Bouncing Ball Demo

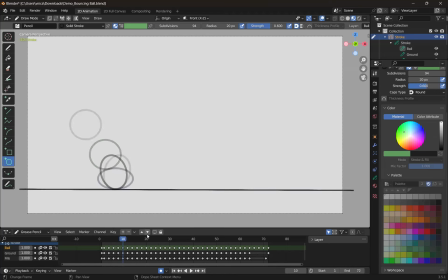28:51 So when you're doing the stretch right before the ball impacts the ground, you can convey the most, or you can convey more energy
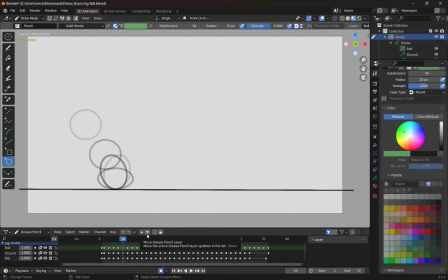29:06 by showing by lengthening the amount of time that the ball is in contact with the ground. So you can see, like, I call the ball being
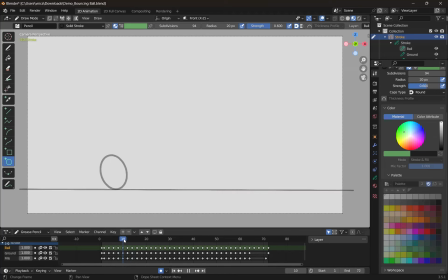29:20 like it's in contact for these frames 10, 12, 14. So for these 4 frames, the ball is touching the ground. But 12 is where I put the like regularly shaped ball initially.
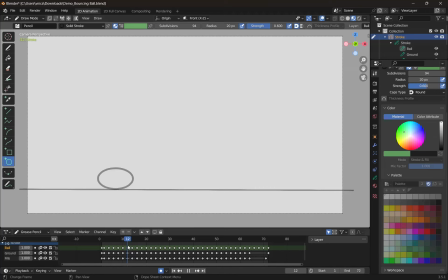29:43 if it's touching the ground for longer, it'll look like your ball has more impact. So like the energy will be more apparent the more uh extreme your squash and stretch is, though don't overdo it also.
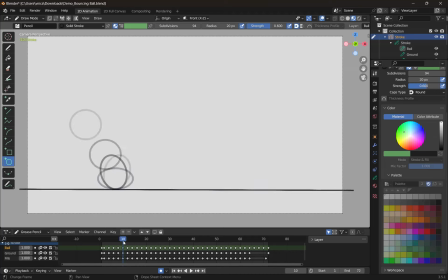30:02 So um rather than having this
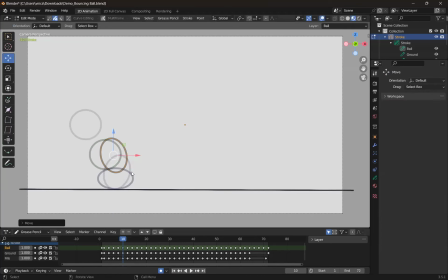30:11 select for me, please, tab, rather than having it float up here and stretch um early, have it stretch like while touching the ground.
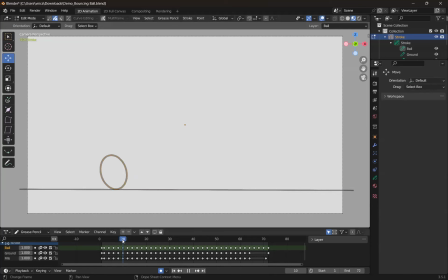30:24 Um so it's no stretch, stretch, squash, um, and then stretch again, and then it'll like settle back at the top of its arc. Um, After that,
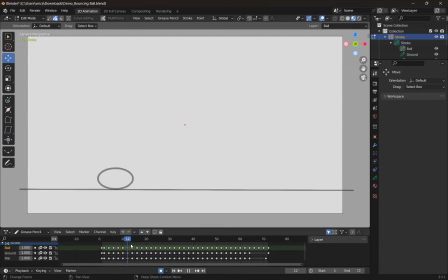30:45 I um after having all the squash and stretch that I needed in there, I did my in-betweens. So um and this is the point wherein I had to move some stuff around after playing back my animation.
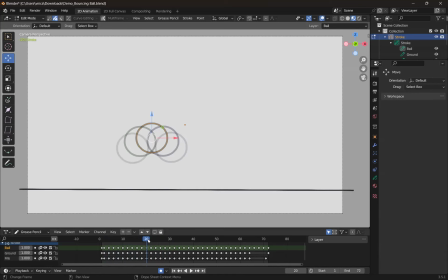31:01 You'll have, as I said before, with the timing chart, um, when your ball reaches the top of its arc, it's going to be the slowest.
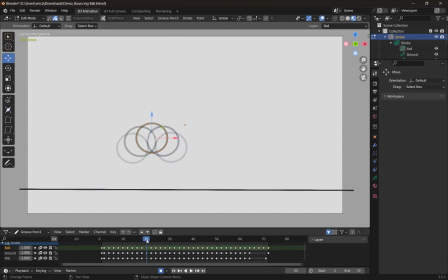31:14 So you need to accommodate that by giving it more frames. And if 20 is the top of my peak, I added like at least one keyframe to either side of it. So 2 frames before, an in between there, and another in between there.
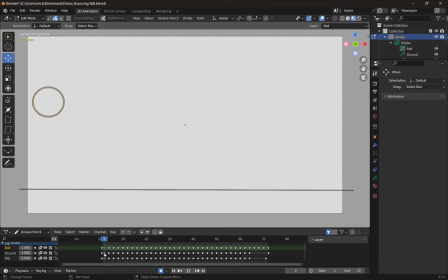31:37 And there are more breakdowns towards the beginning, like an extra one, because it is slower at the peak and it has the most energy.
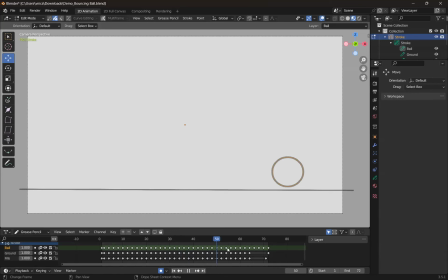31:49 So yeah, I kept on doing my in-betweens and there were fewer and fewer. This animation is only 3 seconds long, so it's 72 frames. Yours could be probably a smidgen shorter or a little bit longer, depending on how you want it to go.
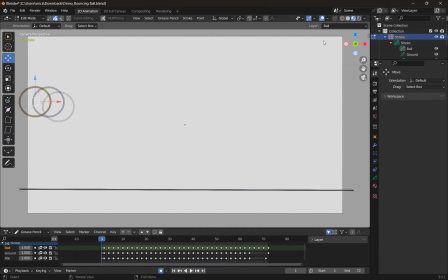32:08 But yeah. Kaylee, do you have any specific questions on like how to get the drawings started? Um, because I think like maneuvering between the two,
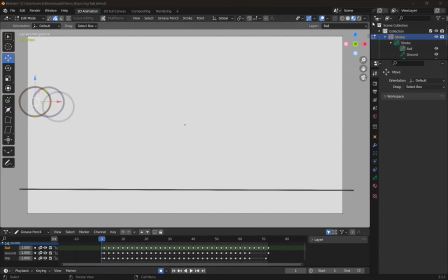32:27 like moving the shapes around and like creating them might be something to just struggle with. I can hide this layer and make a new one.
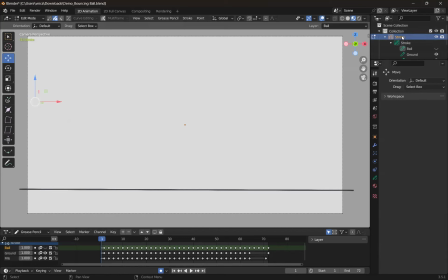32:42 Were you Yeah, able to open it at all? yeah, I'm on the screen like what you're seeing right now, and I think I made a line and I was doing something, but I didn't understand what I was doing.